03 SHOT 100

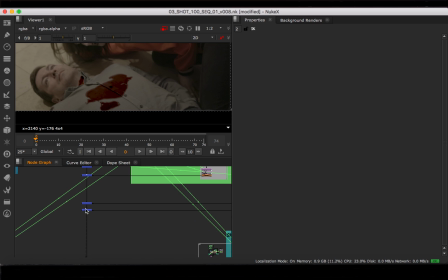And then just put on this wound,
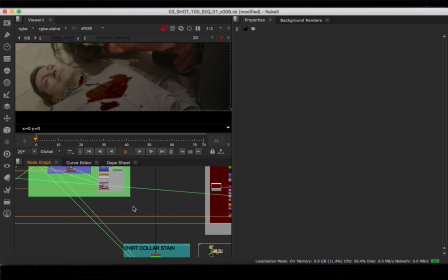which was another stock element we got, which was really gruesome looking.
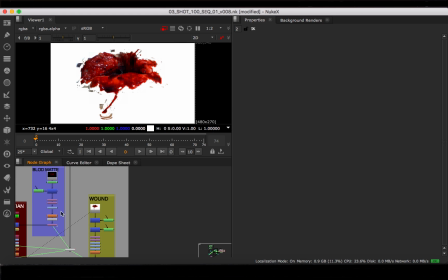Right, nice and nasty, right? Looks good. Of course, I took away most of this and just kept this black hole, since I saw this video once of a guy being stabbed,
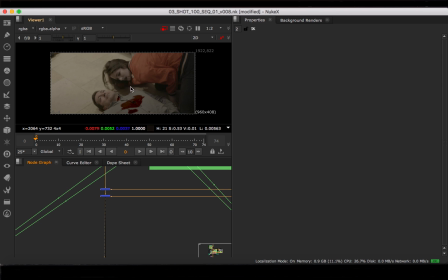or a video about a guy who'd been stabbed, and he said it basically just ended up being a black indent in him,
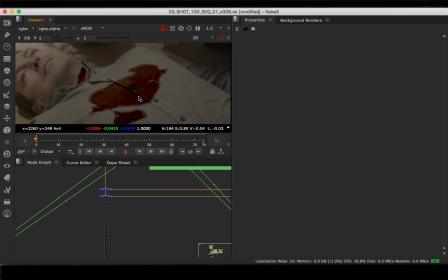which is where I took this from. So it's just a black hole which kind of looks like a stake has been shoved through it, and then of course the blood seeping out, and this is where Leah had been feeding. And then a little ways down, I've put some here on the collar where it's kind of come out of the holes on his neck
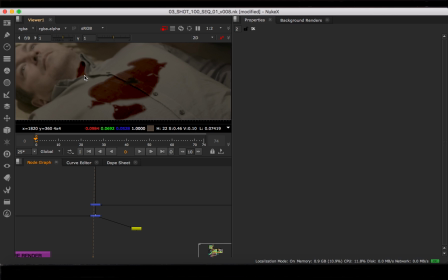and seeped through the shirt as she's been feeding on him while Keith has been walking around the house. If it will load, that would be lovely. Come on, Mac.
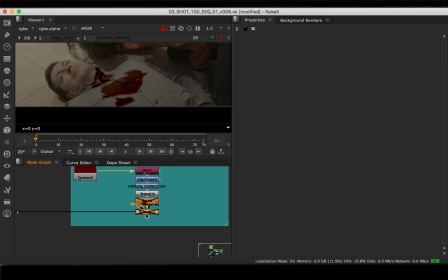Oh, more fucking motion blur. Turn that off. There we go.
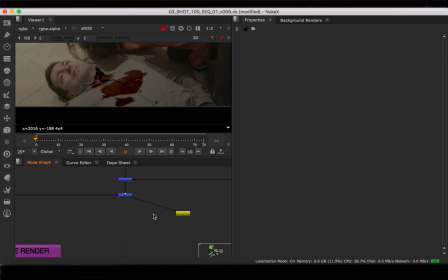See, nice and seep through. Looks like it's in there. And again, just a bit of texture on top.
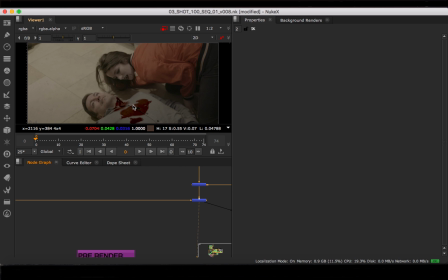And there we have it. That is the basis of Jason's death. Wow.
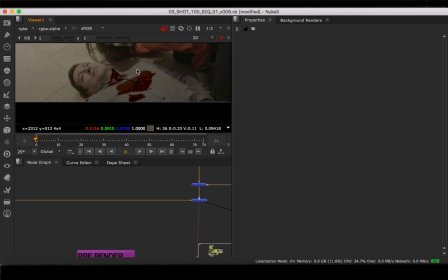Feeding on after death, really. There were a couple of things I tried to do.
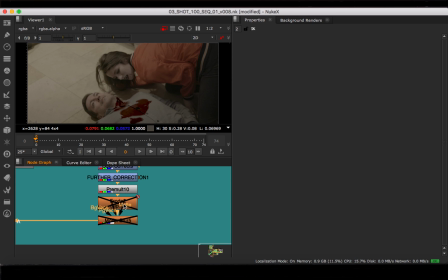I'd used an erode, which is down here, which was supposed to, over the course of about 30 frames, look like the blood is still seeping into his chest. But I had some render issues where it basically didn't do that, and it would just flash on and off.
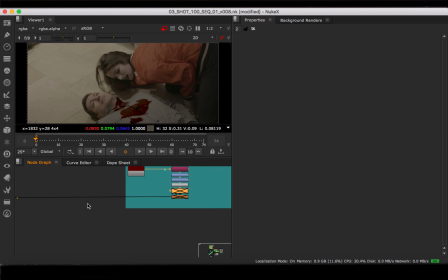So for the sake of time, couldn't really fix it, just ditched it. So it's just the still blood now, which is what I originally had. Because it has been a while, I figured the blood is soaked in now. It's not going to be oozing out anymore. There's no reason. He's on his back. The heart stopped pumping. There's no reason why the blood would be coming out.
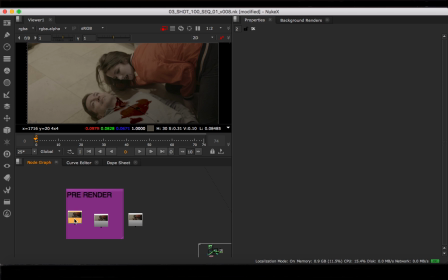But changes are made. So this was an original export. This is the problem I was telling you about. Here you can see it flash. Yeah, the Evo just not doing its thing.
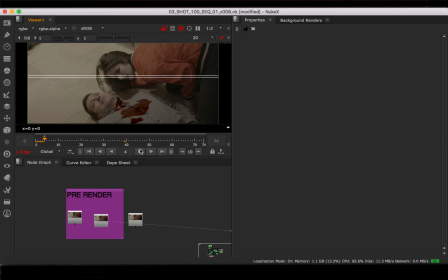What is this pre-render I've got here? I think this is just the same again. Yeah, another one tried and it just keeps fucking up, so we ditched it. And this should eventually be the last one. Play it for me.
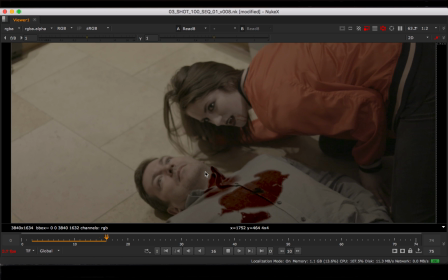There you go. The track was done by Carl because he loves his match move.
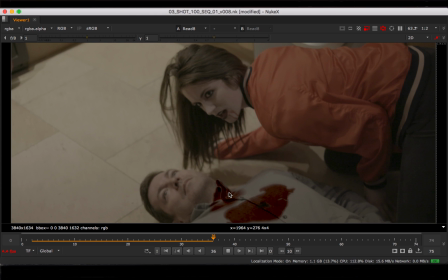And I hate my match move, so that was good. There we go.
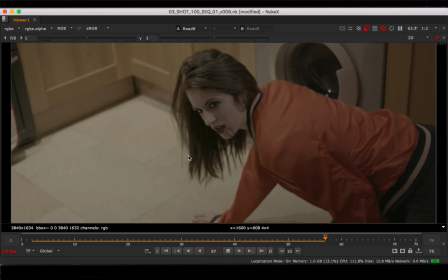Motion blur kicked in at the end a little bit. Here we have Leah doing her death stare.
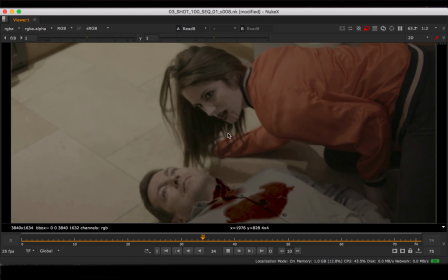I mean, some later comments I've got is, well, I know after I've done the grade, which I can show you in a separate post,
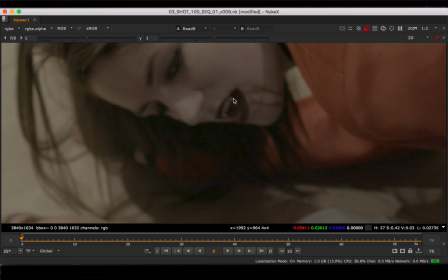teeth are brought out a little too much from her mouth. It looks okay here, but once the grade comes in, it separates it.
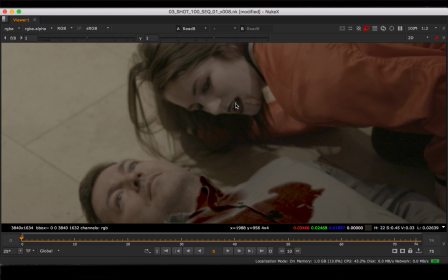So I need to blend them a little better,
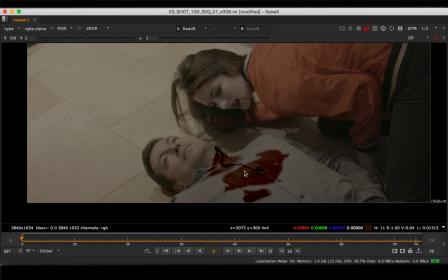and also need to take away some of the redness and saturation from this blood so I can bring it back again with the grade inside of Premiere.
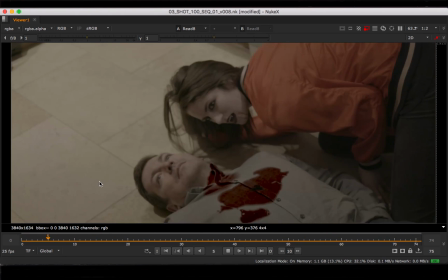Because otherwise it's a little too over the top. But as a whole, this is basically Jason's death, or Jason being dead.
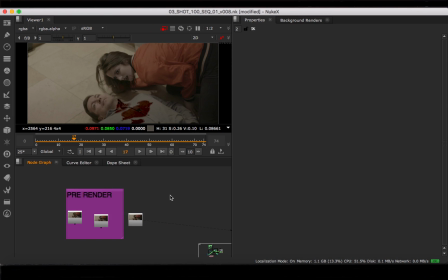And that is my script. Bring it back through again. So original play, denoised it, ready to regrain at the very end.
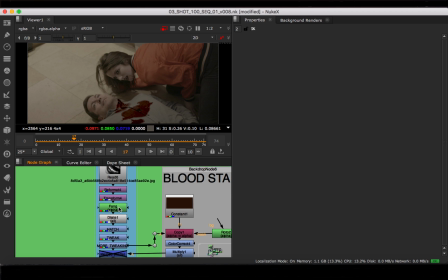Fang, stock footage, rotated, transformed it where I wanted, rotated out the fang, did some matching, did some dilate. This was a bloodstain I was playing with. I'll see if it loads. Probably won't because my Mac is a piece of crap.
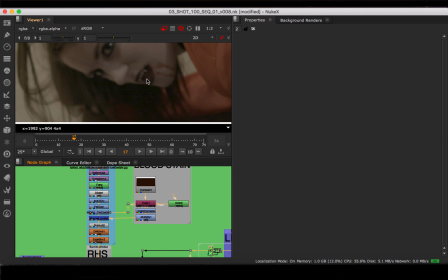It was just because, you know, she's been feeding on him. She has blood around her mouth. She would have blood on her teeth. But as you see, you don't end up seeing the teeth because it kind of just looks like it's her mouth.